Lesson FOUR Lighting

So the first one is intensity. Intensity is just the brightness of your light.
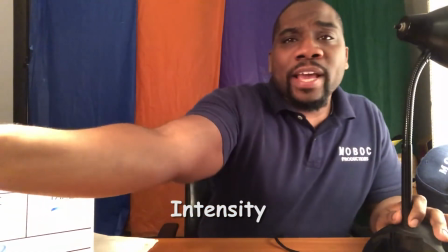[4:20]
So if you move a light closer to your face, it gets brighter.
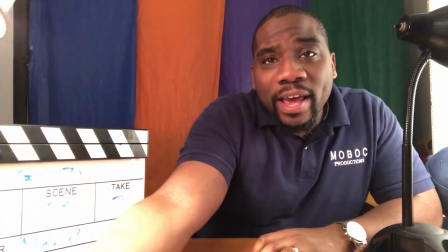[4:27]
The intensity increases. If you move it away, then intensity goes away. It gets dimmer or darker. The power of the light. Next thing is softness and hardness.
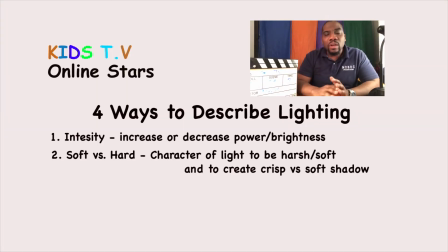[4:39]
This is going to be the one that is probably new to most of you. When I say a soft light versus a hard light. Softness and hardness is kind of the character of the light. Let's take the shade off.
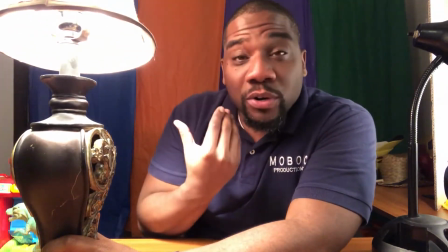[4:49]
Right now with this shade, this is giving a softer light to me, meaning the light is more even.
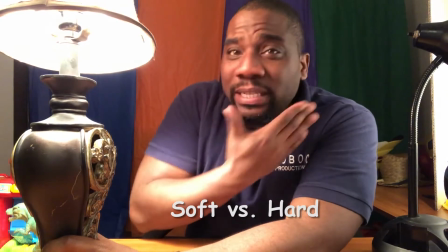[4:55]
It doesn't have all these dark, crisp shadows. You will see some shadow areas, but it's more even and an even flow.
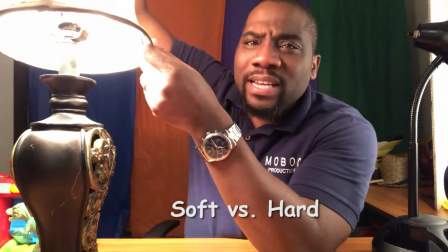[5:02]
Versus if I take this off,
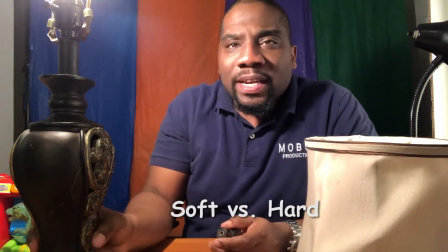[5:08]
Now it almost looks like someone's shining a flashlight on my face. We can decrease the intensity, and how do we do it again?
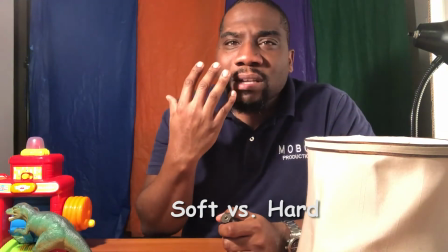[5:14]
Move it away. But even when I move it away, it has this harshness look instead of that nice, even kind of lighting glow.
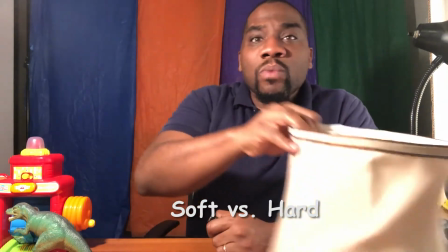[5:22]
So we're gonna put this back on.
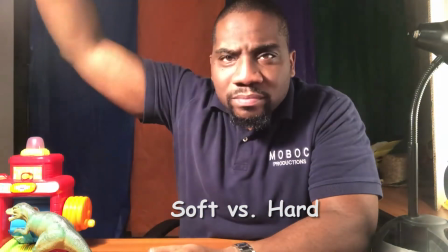[5:27]
There, we see it? So off and on.
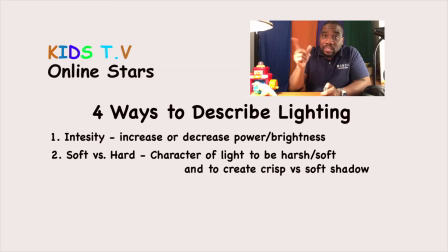[5:33]
It makes a nice more glow on my face because of that shade. And
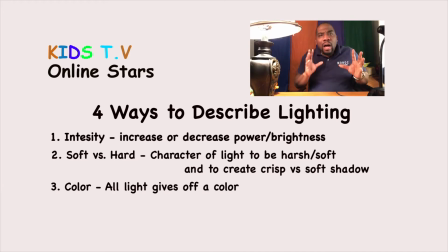[5:43]
third thing is color. When I talk about light, you might hear me say color. Color is, we're not going to do much with because you really got to buy stuff to try to change the color tone of light. But all light has a natural color tone. Right now, these are called tungsten lights or incandescent light.
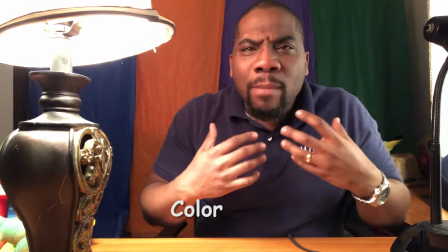[5:59]
And it gives off a more yellowy, orangey, warm kind of feel and color to my image.
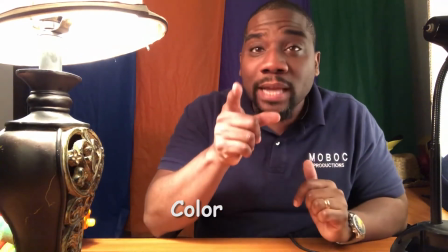[6:04]
And that's what it is now. Quickly, I'm going to turn the house lights on. This is really more of a greenish kind of hue.
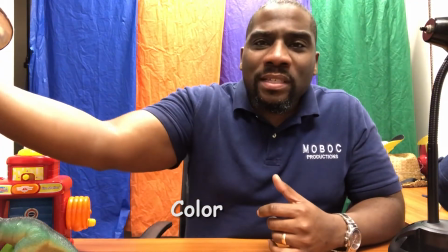[6:10]
Which this, if I turn this on,
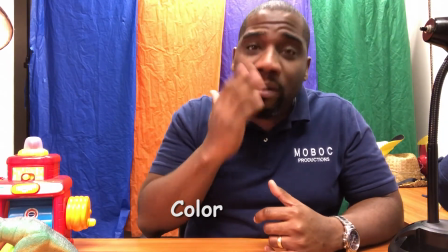[6:12]
can you see there's a color difference between here and then just where I was without the lamp on.
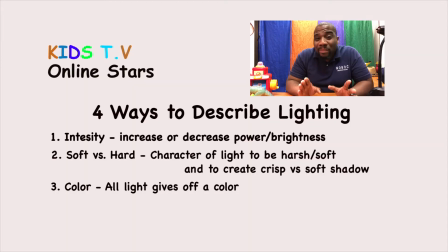[6:19]
That's all we're gonna talk about color. I'm only talking about it because you kind of gotta understand it does exist. We're not gonna deal with it in this video because most of your cameras automatically adjust to the color difference. Last term I want you to understand is positioning of the light. The first is key light. Key light is kind of your main light that's lighting the face and the eyes. Right now, this is kind of my key.
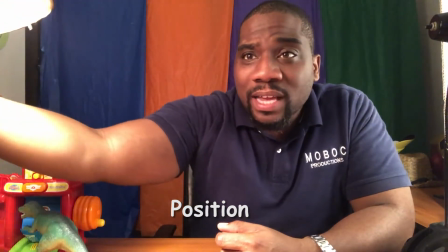[6:42]
It's like my main light that's lighting the face and the eyes. You see that?
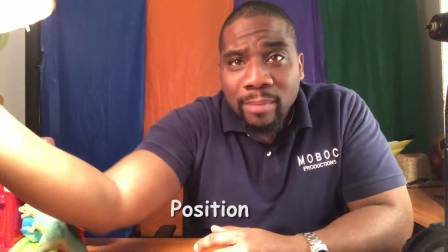[6:47]
So now I'm in darkness. Now I'm in light. So key light is the main light.
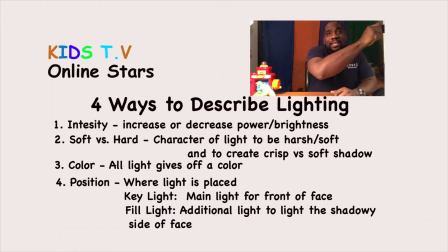[6:53]
Now, when you have the key light though, like here, sometimes the other side of the face or the area that the light's not hitting is causing these shadows.
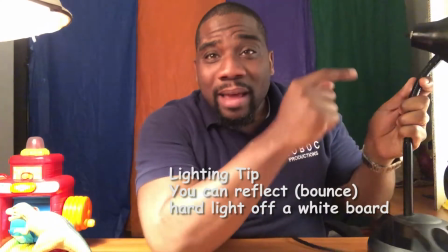[7:02]
So we want maybe a field light because if it's pointed at me, it'll be just like the big flashlight.
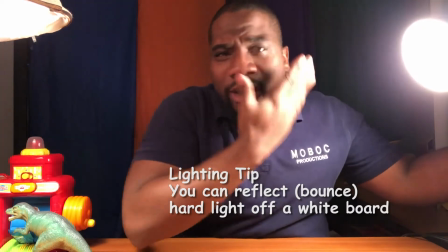[7:09]
It's too harsh. It creates all these shadows. This is just bright, harsh shadow. Light reflects off of white.
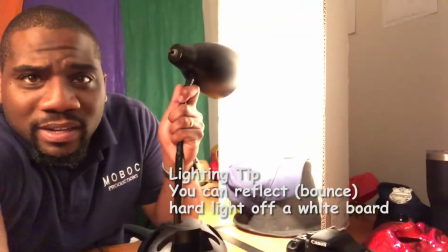[7:16]
So right here, I just have a white poster board up.
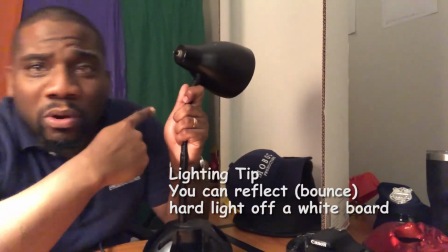[7:21]
This is a white poster board from anywhere.
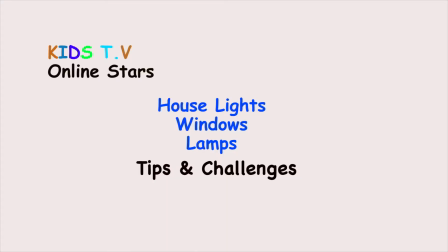Most of the time you need the house lights, to be fair. But sometimes you might not want them. Like right now, I don't have my house lights on because I don't like how the different colors are. I kind of like this warm color. And I think the house lights, they create bright areas where I don't want a bunch of bright areas. But sometimes you just need them. It's just the room is too dark. If the room is too dark, guys, turn those house lights on. The issue with house lights is that when you turn the house lights on, they do brighten up the room because it's the house lights, but it has key shadows in the room, or you have shadows on your face. You have shadows over your eyes because of your eyebrows. And so it doesn't give you that targeted, nice, crisp lighting look on the face sometimes. So that's the problem why we just can't use house lights alone. All right, guys, so windows.